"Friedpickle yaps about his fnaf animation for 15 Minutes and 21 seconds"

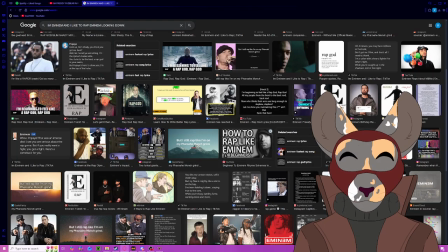(4:10)
Eminem looking down. If I can find it, it was very heavily inspired.
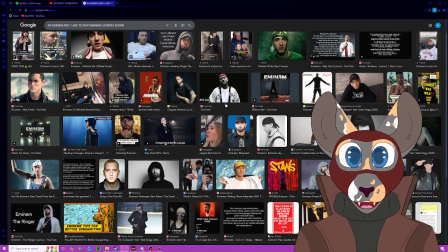(4:15)
Where is it?
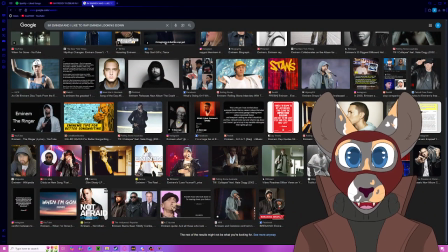(4:19)
Whatever. Y'all might know what I'm talking about. There's an image of Eminem looking down and pointing at the camera.
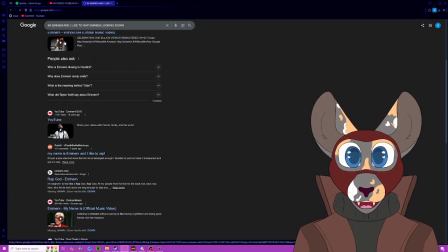(4:26)
Yes, it was very... I think it might be in this music video. Let me see.
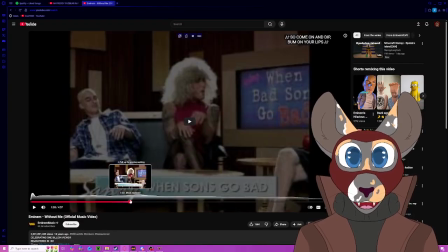(4:33)
Let's see if I can find it. I'm not even sure if it is this one, but it might be. Where is it?
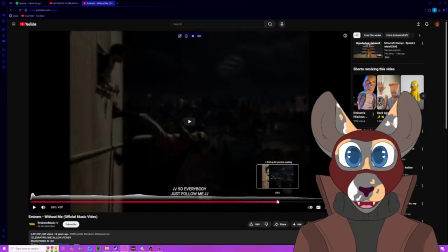(4:41)
I don't think it is this one. Wait, I think I saw it.
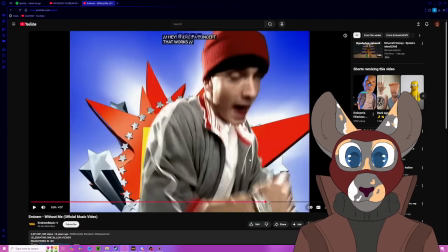(4:46)
This shot.
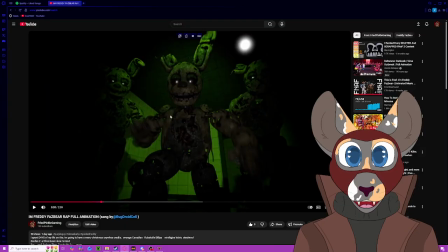(4:49)
This shot of Eminem is what heavily inspired this scene of Springtrap, along with the other Springlings looking around at him.
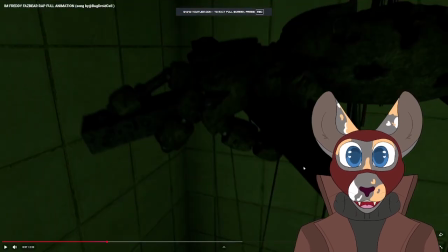(4:59)
This shot was actually torture to produce because I couldn't find a model for a marionette. It took me like genuine hours of digging and searching to find a certain model pack that had a proper marionette. By the way, if you don't know this vocabulary, a marionette is the thing that is used to control string puppets.
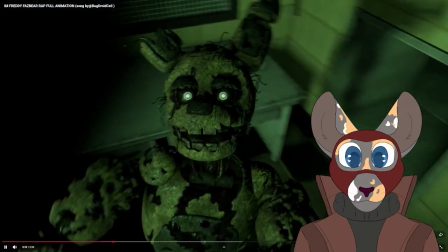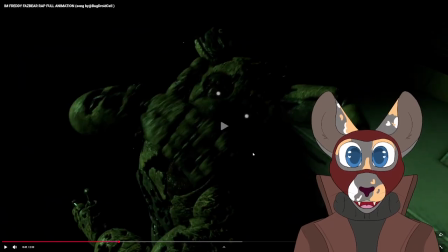(5:22)
This right here has to be one of, if not my favorite frames in the entire thing, and I liked to use this as a teaser because it likes to highlight how, like, mysterious this could have been before the fans knew that this was going to be a music video.
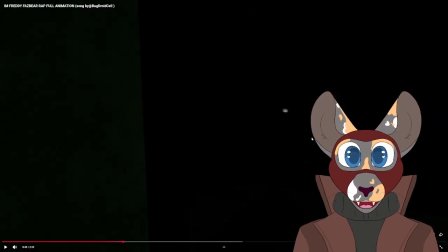(5:36)
Oh, for this shot right here, you can just barely make out Afton as he slowly crawls through the tunnel, and as you can see, his hand lands on the beat, and he keeps crawling on the beat with the music.
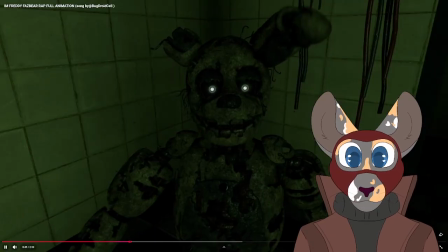(5:48)
That was a very intentional design choice. This, in my opinion, is the worst shot in the entire thing.
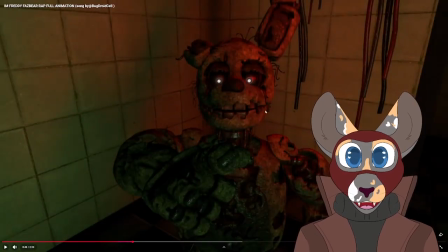(5:55)
I don't know what's wrong with it, but there's something wrong with it. It just feels unpolished.
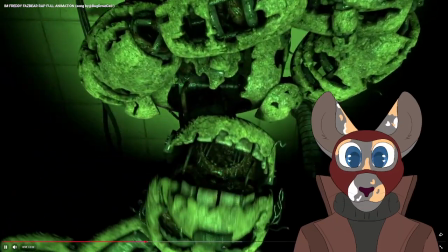(6:02)
I did like that transition. If you notice right here, his neck actually clips into the side of his torso.
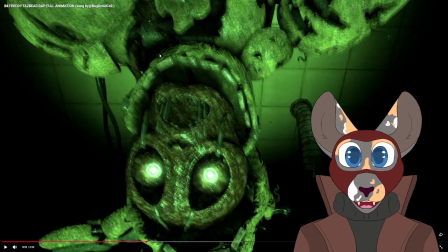(6:10)
This was due to me accidentally moving the neck model instead of the head model when I was animating the shot.
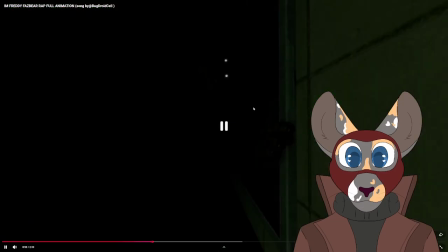(6:15)
I didn't notice until post-rendering. The original idea for this shot was to have his full head poke off and keep the mask on, but due to an animation error, his mask actually got displaced out of frame for the first,
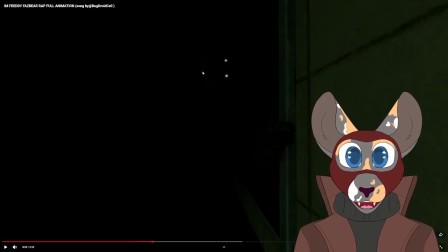(6:29)
render, and I thought it looked cool, so I just had his mask stay open. And for this one, I just thought it looked cool. Okay.
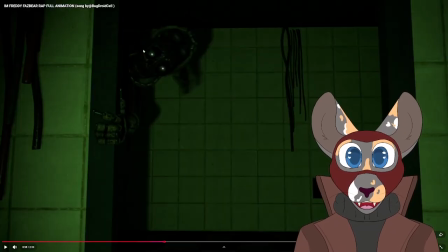(6:39)
Now, this mask opening right here is a very small and very unnoticeable detail, but it was originally not intentional. This was something that I did by accident, but I thought it looked kind of cool, so I kept it.
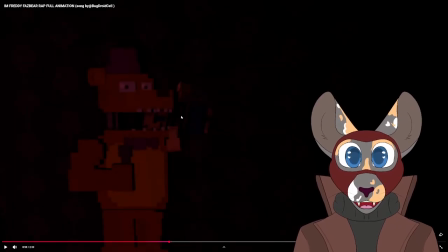(6:54)
For me, it was really hard to figure out what to do for this part of the song, because it's kind of unclear who is rapping "The party's not over, we're coming home with you." And so I decided to just keep the reference to FNAF 4 of the party, and we all know what happened on that party.
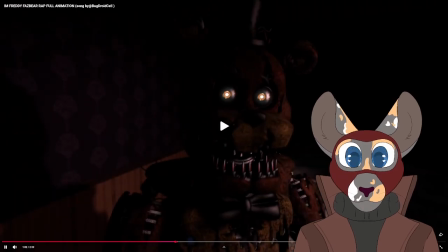(7:12)
That shot was tough. That shot was tough. That shot was like the toughest shot in the thing, in the whole thing. I low-key kind of agree. Like that's actually tough. For this one, I just wanted to do it more kind of like the first few scenes, being more like music video-esque, you know? And I liked to, here, I'll show it in a sec.
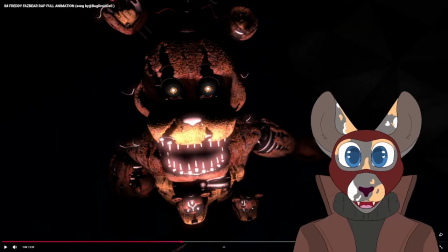(7:33)
This shot is very consistent with the lyrics matching up to the actions he is performing. It's a lot more literal. So when he says, "I'm in your head," he points at his head near the hippocampus region, to emphasize how he's in your head. I know, the lighting was very intentional. I loved lighting this shot. I feel like the actual animation bit wasn't the best, but I like it.
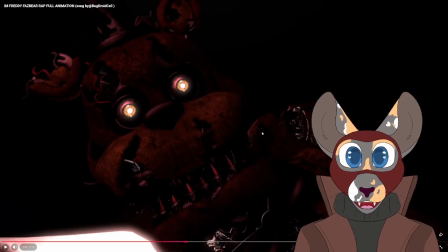(7:55)
I like this shot because it immediately doesn't reveal where he's doing, especially with how the camera is angled at his head, until he says the lyrics,
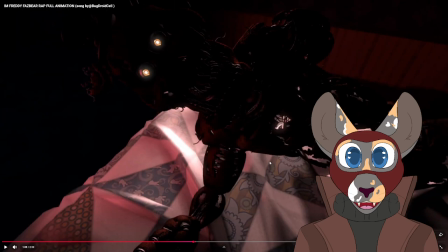(8:06)
in which it is revealed that he is... in which it is revealed that he is, in fact, in your bed.